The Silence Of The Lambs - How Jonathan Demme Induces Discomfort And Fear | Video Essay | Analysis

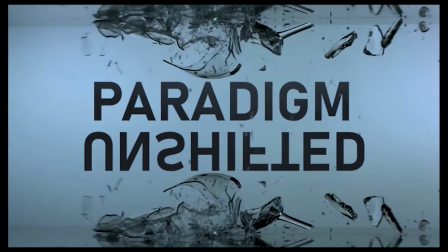[0:00] census taker once tried to test me. I ate his liver with some fava beans and a nice Chianti.
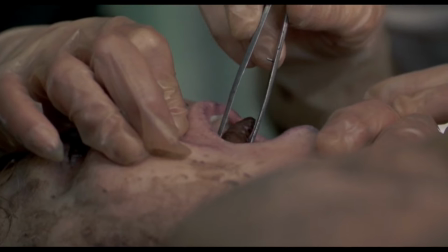[0:12]
Everybody knows how scary the silence of the lambs really is.
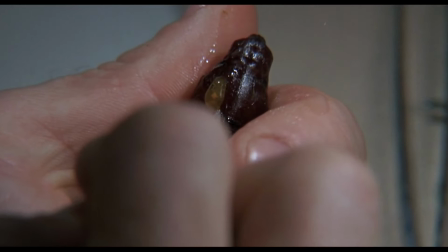[0:16]
But there is something more fundamental about what Jonathan Demme does, and the fear we experience is actually the end result of it.
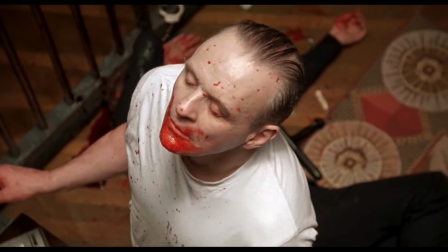[0:24]
That is the sense of discomfort that is inflicted upon the audience through the masterful filmmaking techniques.
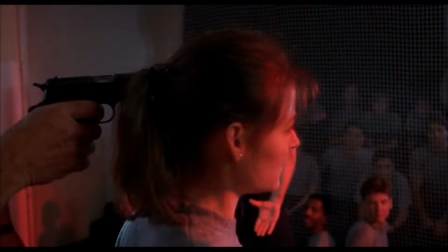[0:30]
Now considered one of the best horror classics ever made, The Silence of the Lambs isn't terrifying because of its gory nature,
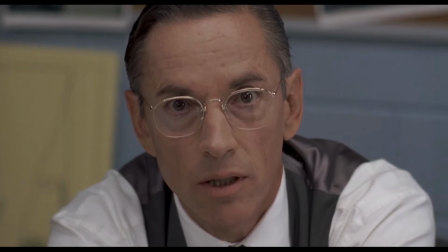[0:37]
but because despite being warned about Hannibal Lecter, believe me, you don't want Hannibal Lecter inside your head.
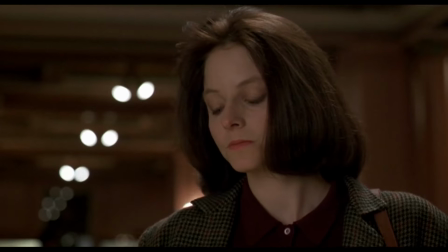[0:43]
That is exactly what he does to us. For those who have watched this film, it is known that the cannibalism of Lecter is never really shown on screen.
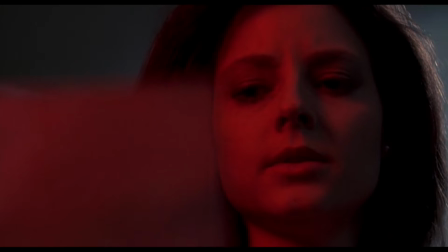[0:52]
Even the photo of the nurse whose tongue Lecter ate is never shown to the audience, but the impact is resonated through Clarice's expressions.
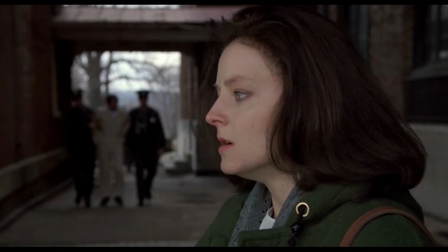[1:00]
And since the whole movie is from the perspective of Clarice, we are able to feel exactly what she feels throughout this film.
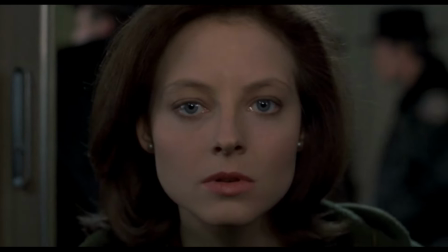[1:07]
And in this video, I am going to analyze the first 18 minutes of the film and explain how
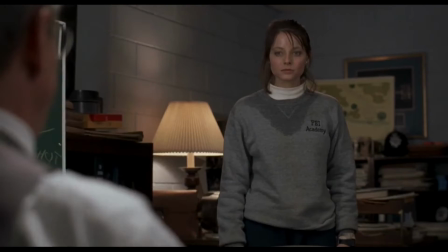[1:12]
Jonathan Demme induces discomfort and unease using some really unique and creative methods of filmmaking.
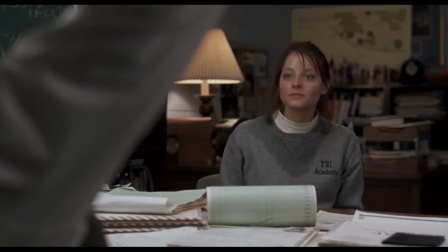[1:19]
Let's consider the part where Clarice Starling meets Jack Crawford, in which he briefs her about Lecter.
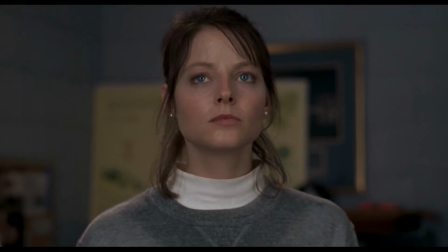[1:25]
But even before that, when she enters the office waiting for Crawford,
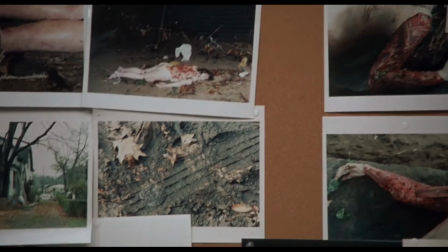[1:29]
she looks around and she finds what is shown to us through the camera as it pans over a few photos of some brutally mutilated dead bodies,
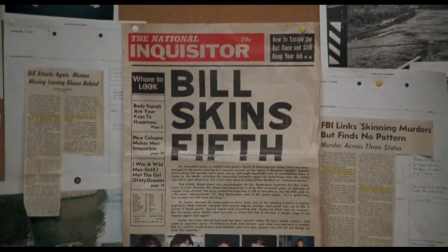[1:37]
following the newspaper cuttings, eventually revealing the headline of the serial killer. This shot is really masterful because these three words reveal everything about the images shown before.
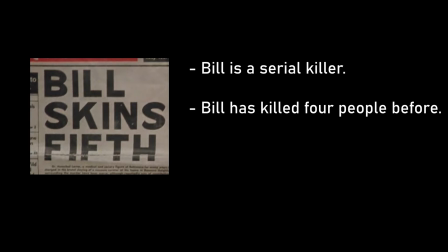[1:47]
Number 1. Bill is a serial killer. Number 2, Bill has murdered 4 people before. And number 3, Bill skins people, which is what happened to the victims in those photographs.
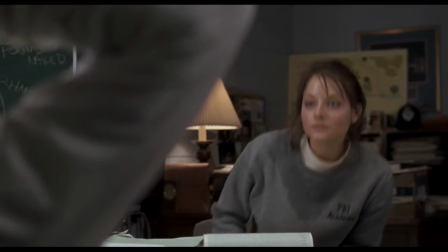[1:58]
Crawford arrives, and after they both sit down, they have a long conversation post-introduction where she is tasked with interviewing Lecter.
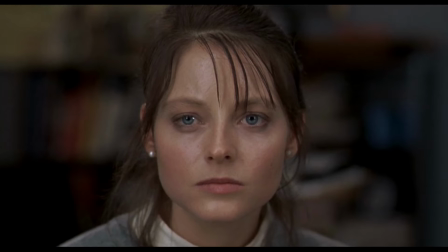[2:06]
Here, most of the shots are close-ups.
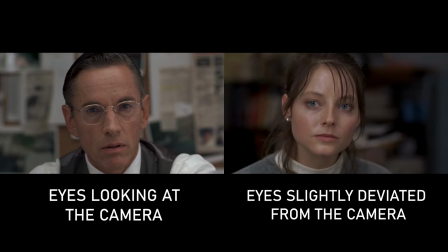[2:09]
If we notice closely, even though these are POV close-ups, Crawford looks directly at the camera while Clarice does not.
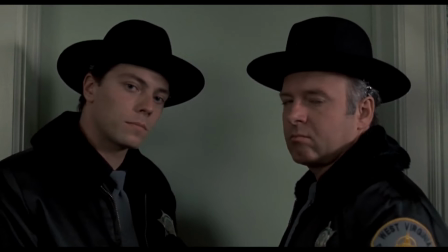[2:16]
This subtly tells us that unlike the men around her, she doesn't really want to talk to the audience, maintaining her eye contact.
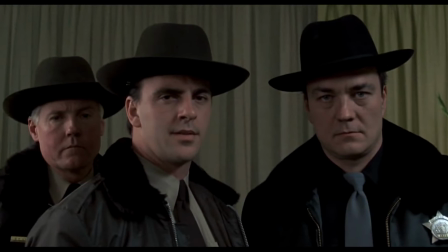[2:23]
Even though Clarice is really intelligent and sharp by nature,
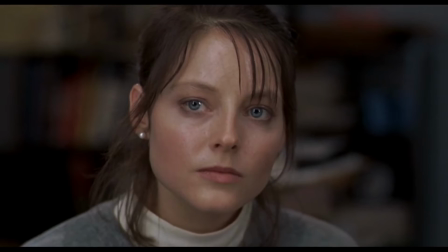[2:26]
but as a woman who is looked down upon by men as objects throughout this film, she does not like to be looked at or stared at.
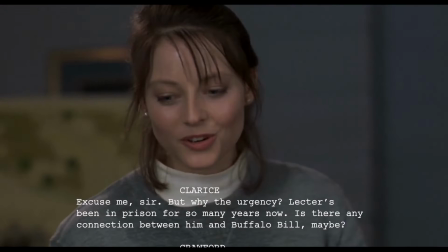[2:34]
Immediately after they get up, she turns back and asks particularly one important question.
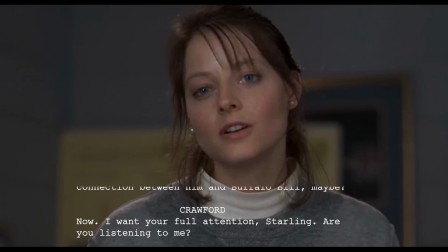[2:39] Excuse me, sir, but why the urgency? Lecter's been in prison for so many years now.
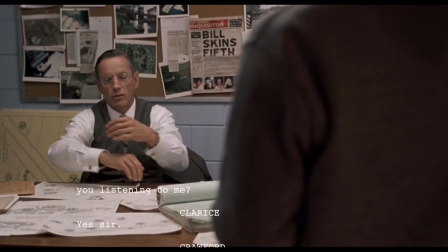[2:44] Is there some connection between him and Buffalo Bill, maybe?
Crawford tells her to be attentive, following which we get back to close-ups.
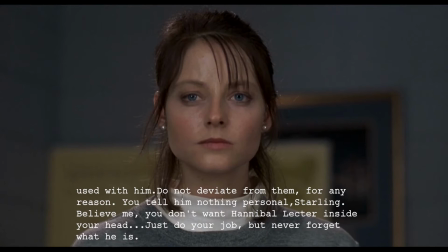[2:52] Yes, sir. Be very careful with Hannibal Lecter. Dr. Chilton at the asylum will go over all the physical procedures used with him. Do not deviate from them for any reason whatsoever. And you're to tell him nothing personal.
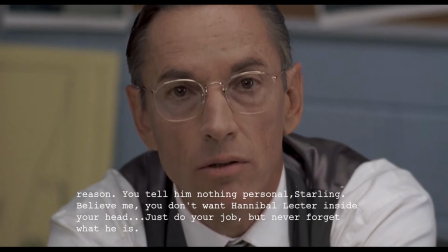[3:06]
Now Clarice, having developed a sufficient amount of comfort with Crawford, is able to look at the camera like him whenever she talks to him throughout the movie.
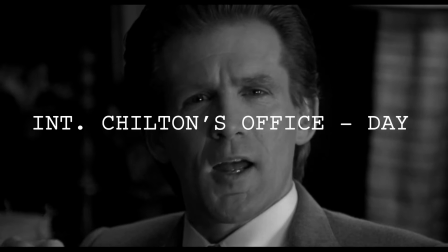[3:14]
Immediately, we cut to the next scene with Dr. Chilton at the asylum in Baltimore.
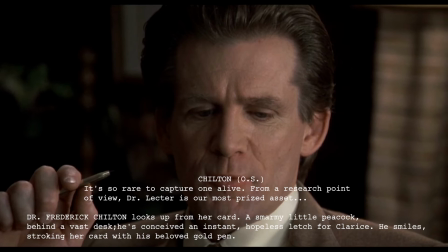[3:19]
Again, the scene in Chilton's office is shot similarly, but this time, while Chilton is looking directly at the camera,
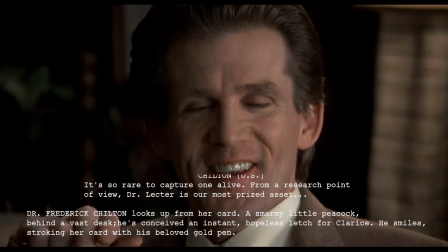[3:26]
the person whom he is talking to is shown only after he stops talking about Hannibal.
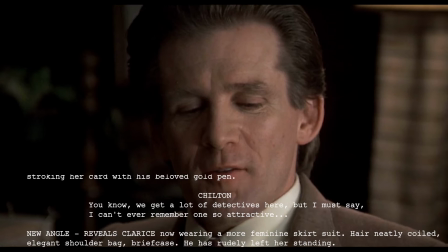[3:31]
And he looks at Clarice as we cut to her medium-long shot. Clearly, Clarice is not comfortable with him staring at her.
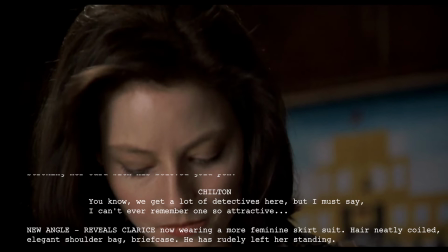[3:38]
Then we cut back to Chilton directly staring at the camera as he starts flirting with her, following which, we cut to the close-up of Clarice.
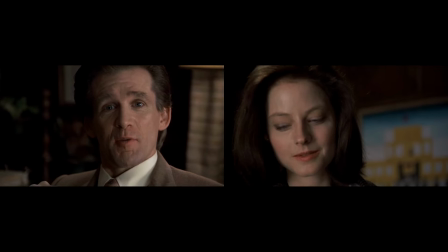[3:47]
This could have been a conventional POV short reverse shot, but Clarice's eyes are not looking at the camera. Also, the close-up shot induces claustrophobia into the audience, adding to the discomfort of the character.
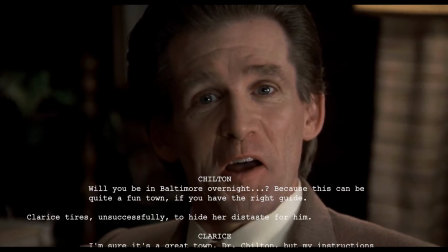[4:00] Will you be in Baltimore overnight? Because this can be quite a fun town if you have the right guide.
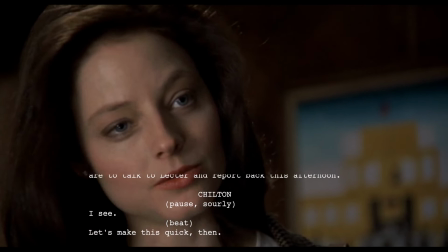[4:09] I'm sure this is a great town, Dr. Chilton, but my instructions are to talk to Dr. Lecter and report back this afternoon.
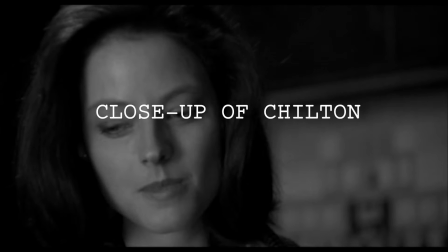[4:16] I see. Let's make this quick then.
As Chilton starts flirting and Clarice saves her by sticking to her assignment,
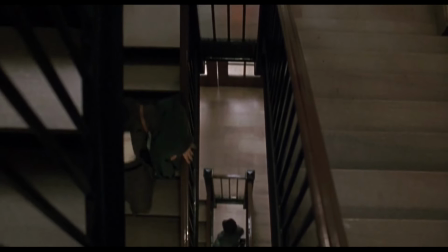[4:25]
we cut back to the medium shot of Chilton, after which we follow them out of his office to the asylum holding.
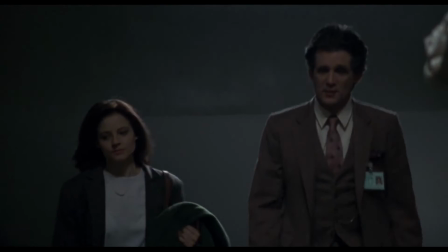[4:31]
Now the shots get interesting after this. As they are walking down, Chilton gives her a set of instructions while they pass two metal gates.
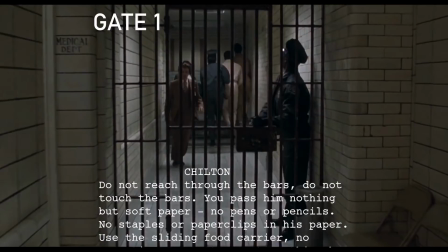[4:40] Do not touch the glass. Do not approach the glass. You pass him nothing but soft paper.
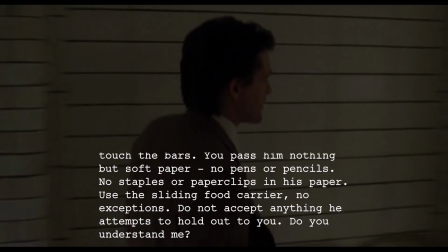[4:44] No pencils or pens. No staples or paper clips in his paper. Use the sliding tooth carrier.
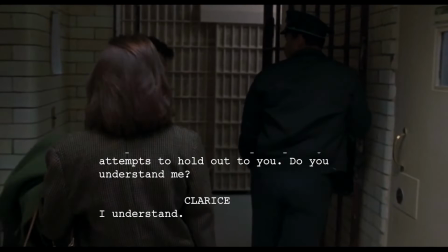[4:50] No exceptions. If he attempts to pass you anything, do not accept it. Yes, I understand, sir. Do you understand me?
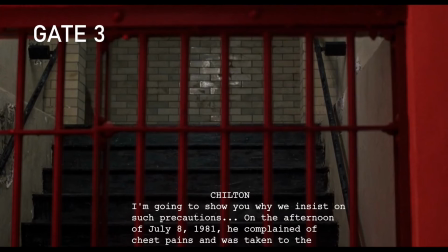[4:57]
But as they reach the third one, he tells her an incident when a nurse was mutilated by Hannibal 10 years back.
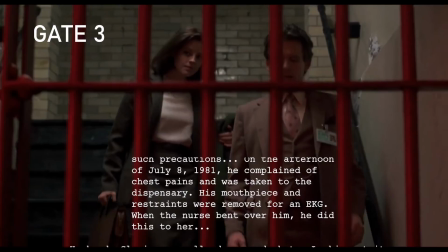[5:03] I'm going to show you why we insist on such precautions.
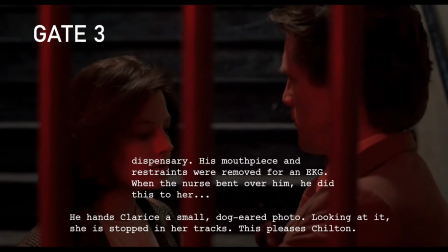[5:06] On the afternoon of July 8, 1981, he complained of chest pains and was taken to the dispensary.
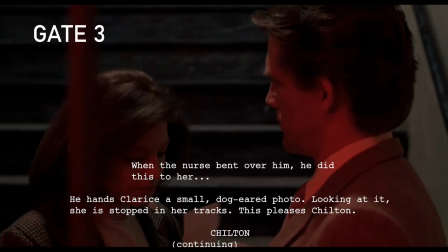[5:12] His mouthpiece and restraints were removed for an EKG. When the nurse leaned over him, he did this to her.
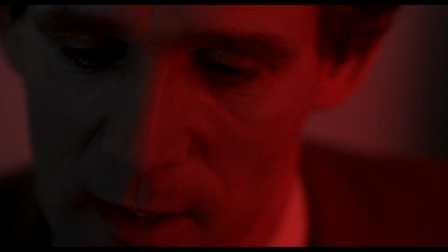[5:21]
And there is a red light shining on them. As Chilton shows her the photo of the nurse, the gates open and the red light intensifies.
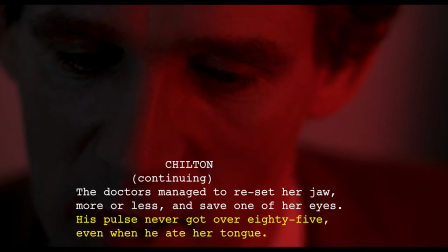[5:30]
We cut to a high angle close-up of Chilton where he terrifies us with a final line.
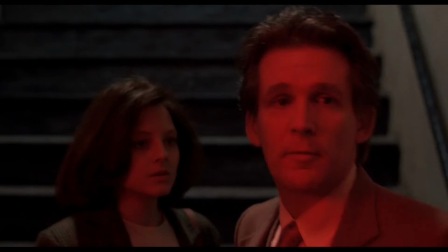[5:35] His pulse never got above 85, even when he ate her tongue.
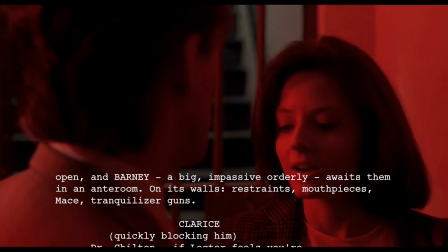[5:39]
They both enter with the gates closing behind them as Clarice tries to get rid of Dr. Chilton.
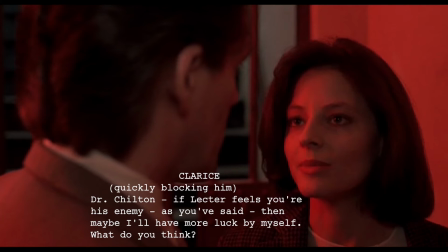[5:47] If Lecter feels that you're his enemy, then maybe we'll have more luck if I go in by myself.
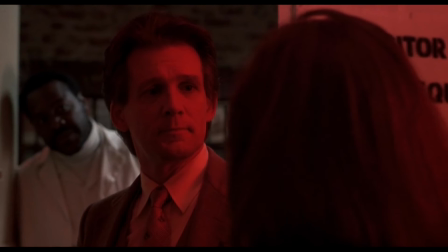[5:56]
As she does so, the red light considerably decreases as Barney opens the gate to the security room, while the red light is still there on Chilton.
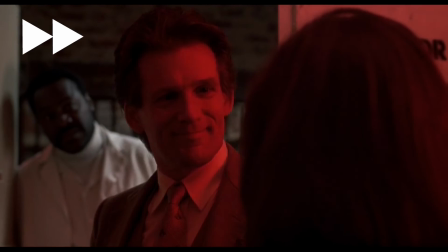[6:05]
After successfully being left alone, Clarice enters the security room and looks around.
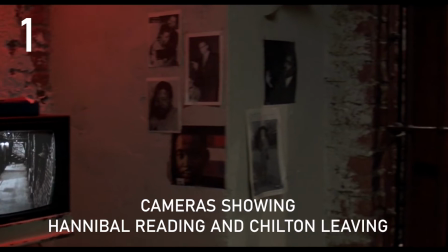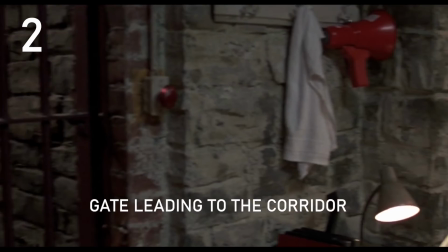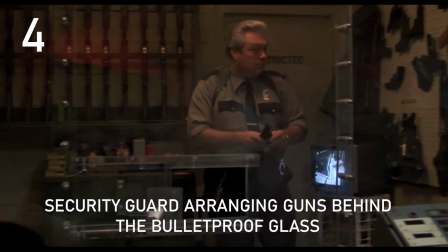[6:22]
This is one of the best establishing shots in the history of movies. It is just a simple camera pan setting the tone for the asylum,
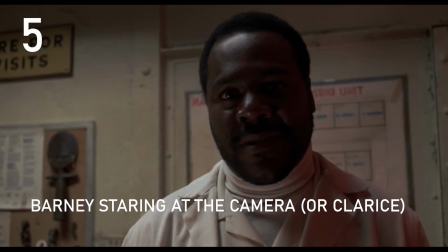[6:30]
and what is different about it is the amount of detail behind it, which is enough to freak us out for what's coming next.
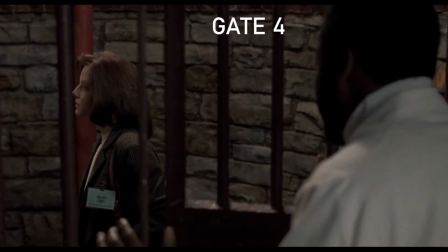[6:37]
Next, Clarice hangs her coat and enters the asylum corridor, following which Barney closes the gate behind her, the thud of which shakes her up.
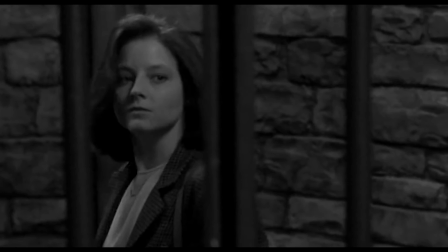[6:47]
The amount of nervousness she feels is clearly visible through this. The sound design is to be noticed here.
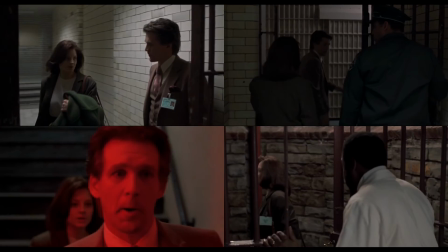[6:54]
As Clarice walks from Chilton's office towards the security room, there are four gates.
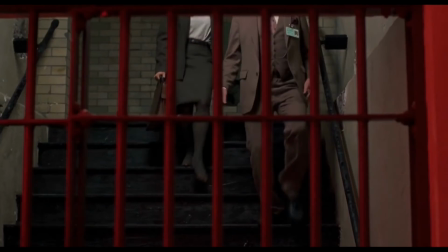[6:58]
And every time the gate moves, the metal slam becomes louder, with the final one being at the maximum intensity.
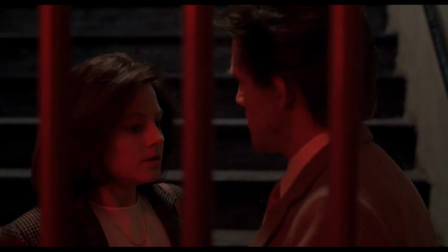[7:05]
Another is the diegetic sound, which starts once Chilton starts telling Clarice about the nurse.
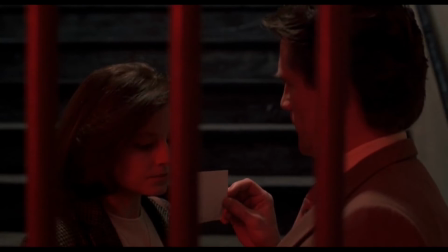[7:11]
We hear the sound of hollow machine sounds from the distance, but once the gates open,
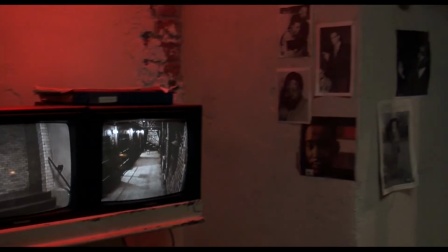[7:16]
the sounds increase, which adds to the intensity of the scene.
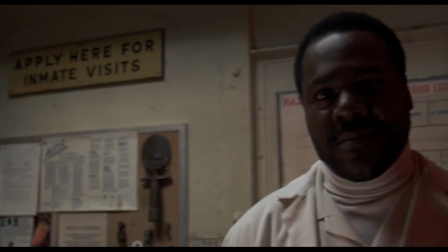[7:20]
But as Clarice enters, this sound is accompanied by electronic beeps, a cracking sound, and other moments.
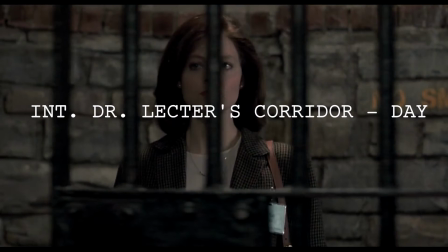[7:28]
Now the gates close as Clarice enters Lecter's corridor. And that's when the music starts.
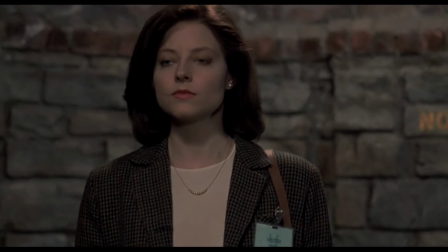[7:35]
She walks down slowly, crossing the three cells which contain people with serious mental issues.
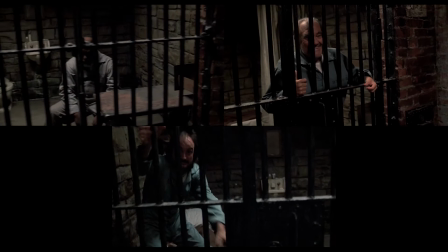[7:41]
These three people show extreme behavior, either extremely silent, or extremely close, or extremely active.
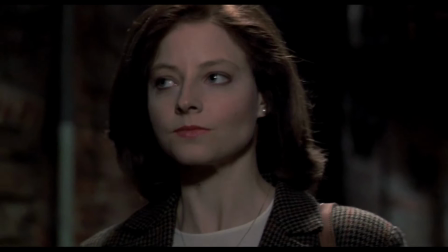[7:48]
Now, since we are about to meet one of the most dangerous criminals in the world, we,
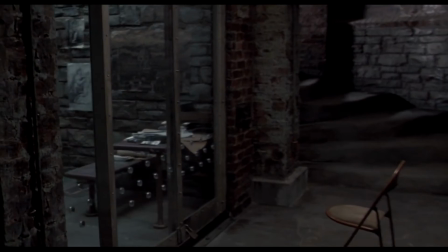[7:53]
or even Clarice, might be expecting some person with the extreme of the extremes.
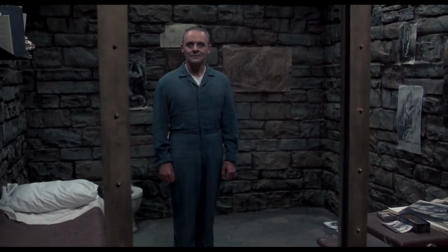[7:58]
But there, he stands decently smiling like a gentleman. This normal behavior freaks us out.
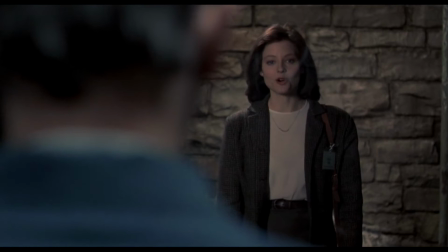[8:06]
Despite that, Clarice gathers her courage to address the serial killer and starts the conversation with him.
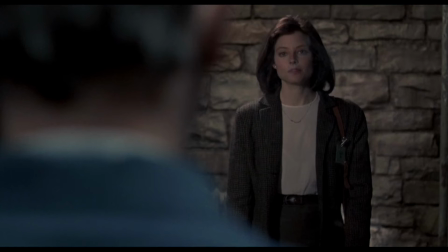[8:12]
In this scene, Jonathan Demme uses close-ups for the same purpose.